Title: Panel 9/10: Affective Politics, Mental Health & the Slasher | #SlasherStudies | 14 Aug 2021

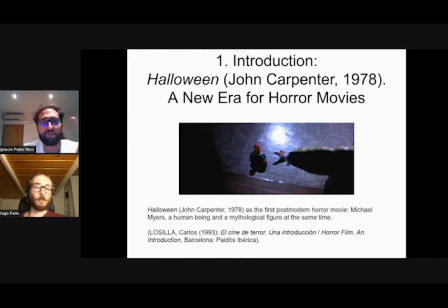So I think that subgenders such as home invasion or slasher have been able to approach the anxieties of contemporary people. The most impressive thing about the empathy generated by slashers like the Texas Chainsaw Massacre, Halloween,
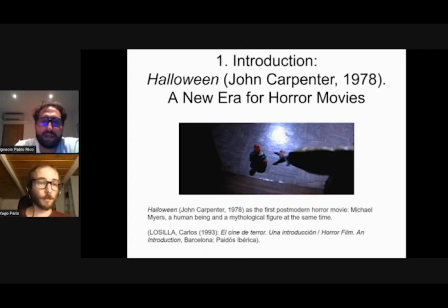the hills have ice, the final girls, wrong term, etc., is that it doesn't matter whether those who suffer are men or women, are black or white, the identity barriers between us and the hero or heroine disappear because we connect
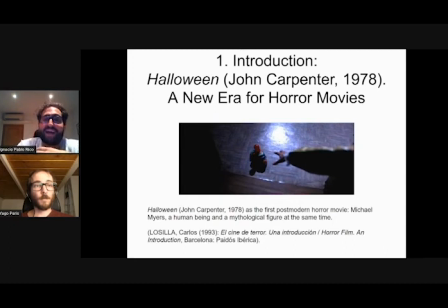empathetically at a very elemental and very human level. Talking about John Carpenter's Halloween, I will be brief about that. I would like to bring here some reflections from the Spanish film critic Carlos Losilla.
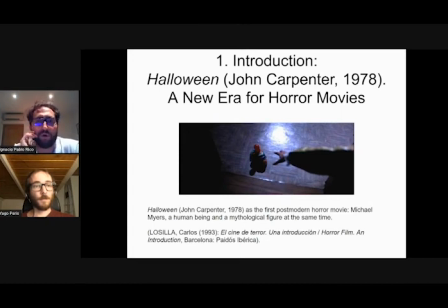As he reflected in the indispensable a horror film introduction, the condition of Michael Myers oscillated between his mythical abstract superhuman character and his concrete dimension as a man with a name and as her name.
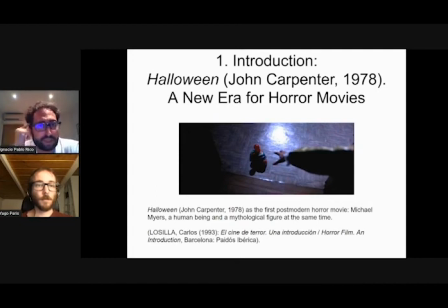Here we can see a shot from the subjective sequence that begins the film. We share as spectators the view of Michael Myers. We see what he sees and we accompany him in what he does and it was not the first time of course that a horror film used subjective
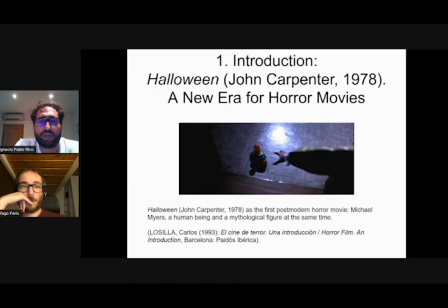shots but on this in this occasion it transcends the voyeurism of Pippin Tom and similar films to discover at the end of the sequence that the killer is a masked child. So Carpenter was able to point out a central idea in modern
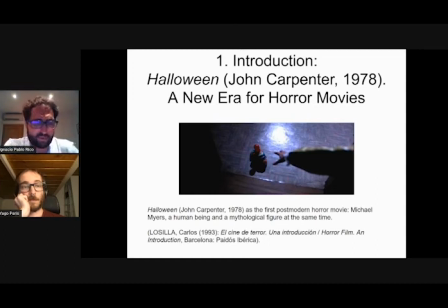cinema that Rob Zombie will develop in his remake. The idea is that the spectator's false innocence, his complicity with a certain politics of reality.
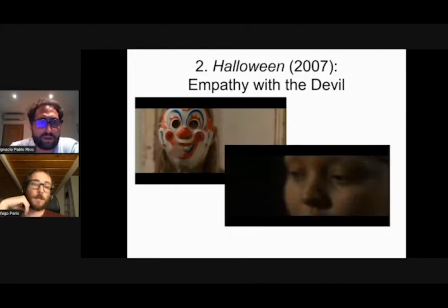So Halloween, the remake made by the filmmaker and musician Ratsomi emerges in the context of a trend of that years of the 2000s.
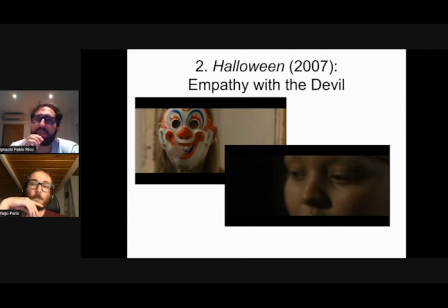I'm talking about the origin movies. Several origin movies based on classic horror films were released around the time, like The Thing from 2011 or Texas Chainsaw Massacre, 2006,
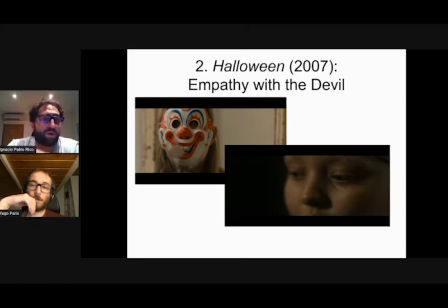if I don't remember that. Of course, it affects not only to horror movies. We have blockbusters like Batman Begins or Maleficent. Jargo and I are specifically interested in the first half of Rock Zombies Halloween, where the filmmaker proposes an approach to the psycho killer Michael Myers,
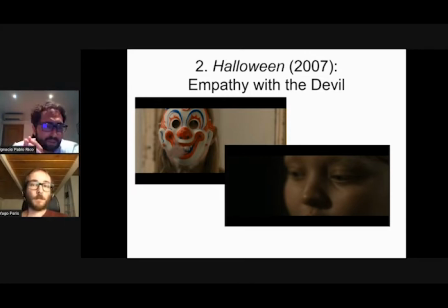according to one of the codes of the movies of that time and it is trying to understand the evil psychologically but somehow as we will see Rob Zombie is being very perverse.
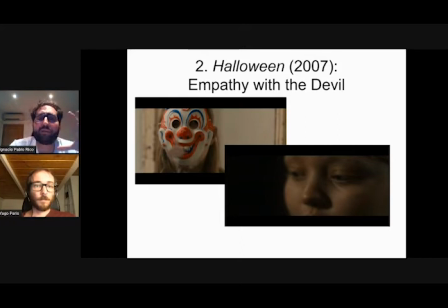As we can see in the in the first shot we will meet Michael Myers for the first time wearing his clown mask, the clown mask he uses to murder his family, well he's wearing when he murders his family he's not using it to murder in Carperter's film.
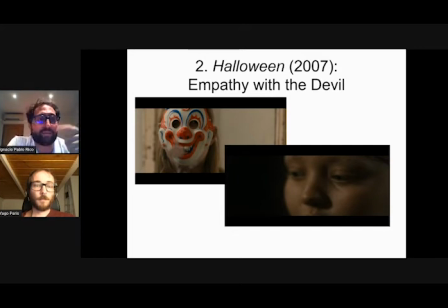But we will soon discover that behind that mask, behind that myth, there is a child with an innocent look. It is a child with violent impulses but also a tender one trapped in a dysfunctional and violent family. Zombie is forcing us to try to understand someone very violent
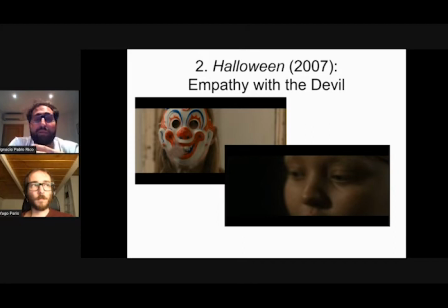with murderous instincts but perhaps a victim of circumstances. There is a strong tension between the humanization of Michael Myers and an enigmatic evilness that refers us to the original movie. When Michael commits his first crimes,
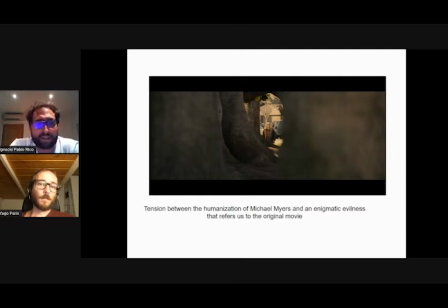we often see him in shots that remind us of the psycho killer of the original films, as we can see here.
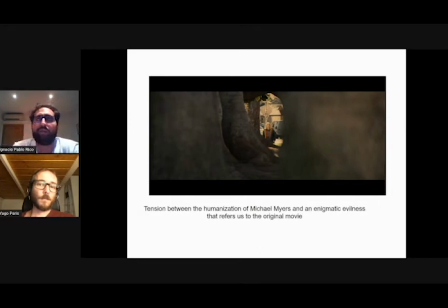For example, and in the shot we can see him in the distance, hiding, waiting for his victims.
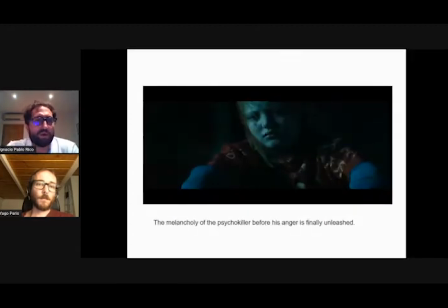But soon we will discover a melancholic, lonely boy with no friends. We know that Michael Myers' madness is in part a consequence of his simple his circumstances. But is it enough for us to be able to empathize with him?
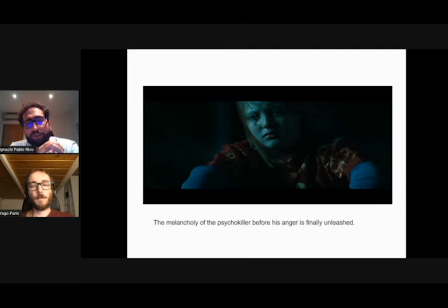Is the pity enough for us to understand the horror in which he is slowly sinking? This is one of the most important questions of the first half of this movie. Eventually Michael will commit the crimes and he
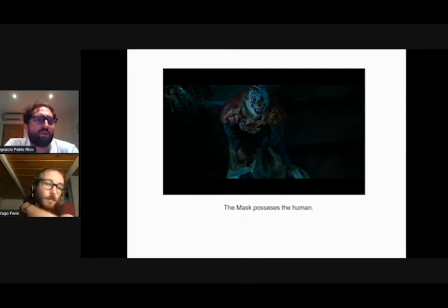will stop being a human child so it will be harder for us to understand him. In this incredible shot the camera films first his face and then it moves upside to focus on Michael from above.
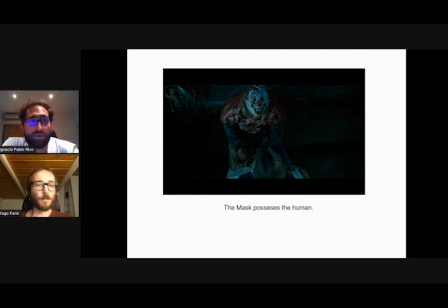Now we see what is in the top of his head, which is the mask he has transformed into into his own mask.
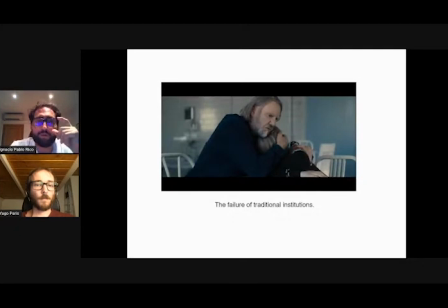Dr. Loomis, who would later become the great villain of Rob Zombie's Halloween saga, appears there here tenderly embracing Michael and he represents the failure of traditional institutions or traditional forms of empathy to
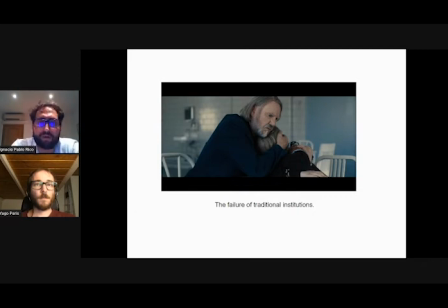channel the destructive forces of a disaffected job as spectators we are somehow forced like him to pity a kid who resists any form of compassion
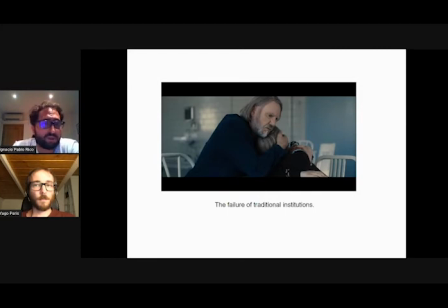we accompany him when he tries to understand the pain that is beyond comprehension and that cannot be explained solely through the narrative of family breakdown um in the in the scene after the
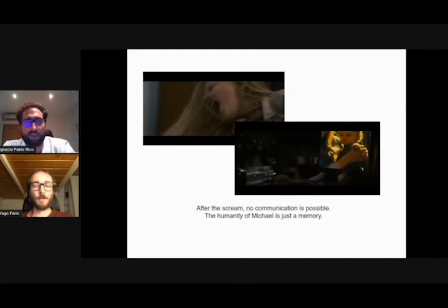michael myers inner breakdown we can see it in this in this first shot uh he breaks down with a horrible scream, we will watch later in the scene after that,
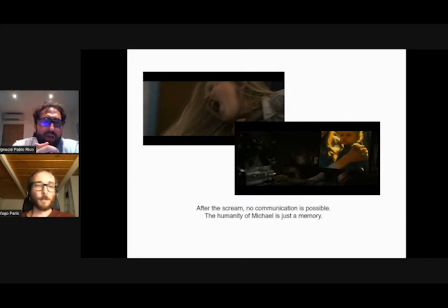we will watch him in the video recordings of his childhood, watched by his mother before her suicide. We know that Michael is no longer a human, as we understand humanity, but Rob Zombie's Halloween still insists,
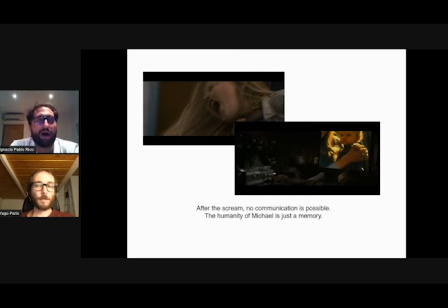cruelly, on following him and then forcing us to be with Michael as he visits his own house, as he stalks and kills his victims, etc.
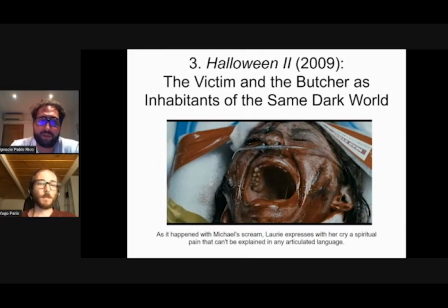As the first Halloween movie ends with Loris, Loris is the Michael's sister, the only survivor of his family, as Halloweens with Laurie is desperate, as I was saying,
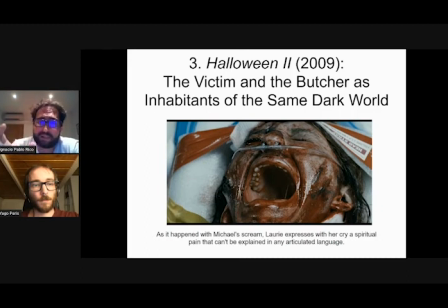as Halloween 2 begins with her screaming again in pain, okay? Both of the characters' screams, the final scream in the first Halloween movie from Rob Zombie and the scream that begins Halloween 2,
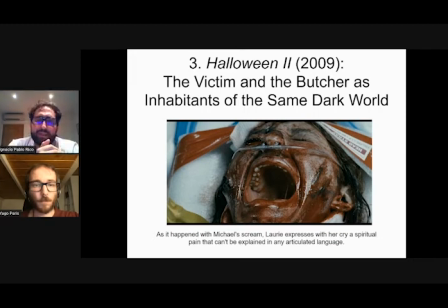associate her in some mode with this with the cry of despair from Michael Myers when he finally goes mad, right? Here Rob Zombie is telling us something very important.
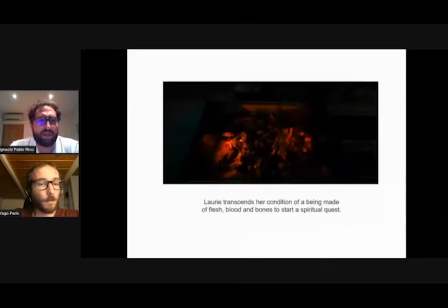In Halloween 2, we constantly see how Michael Myers is destroying the body of his victims, turning them into flesh, blood and bones. In this shot, Lauri is resurrected from the flesh to begin her spiritual journey.
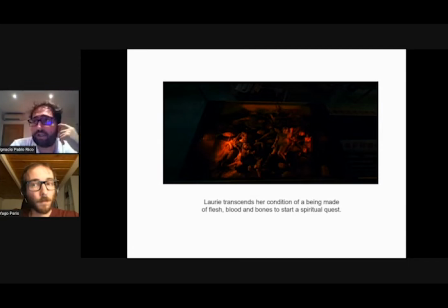She doesn't know it yet, but she doesn't need a psychologist. She needs to understand her past, her roots, and her destiny. And that destiny unites her with her brother Michael, who also appears as a superhuman figure, as we can see in this shot,
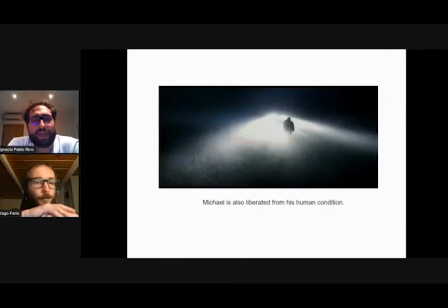as a superhuman figure, as I was saying, sometimes under some kind of a spiritual light. So executioner and victim are united without knowing it in the same darkness as the as the screen machine were telling us in some way.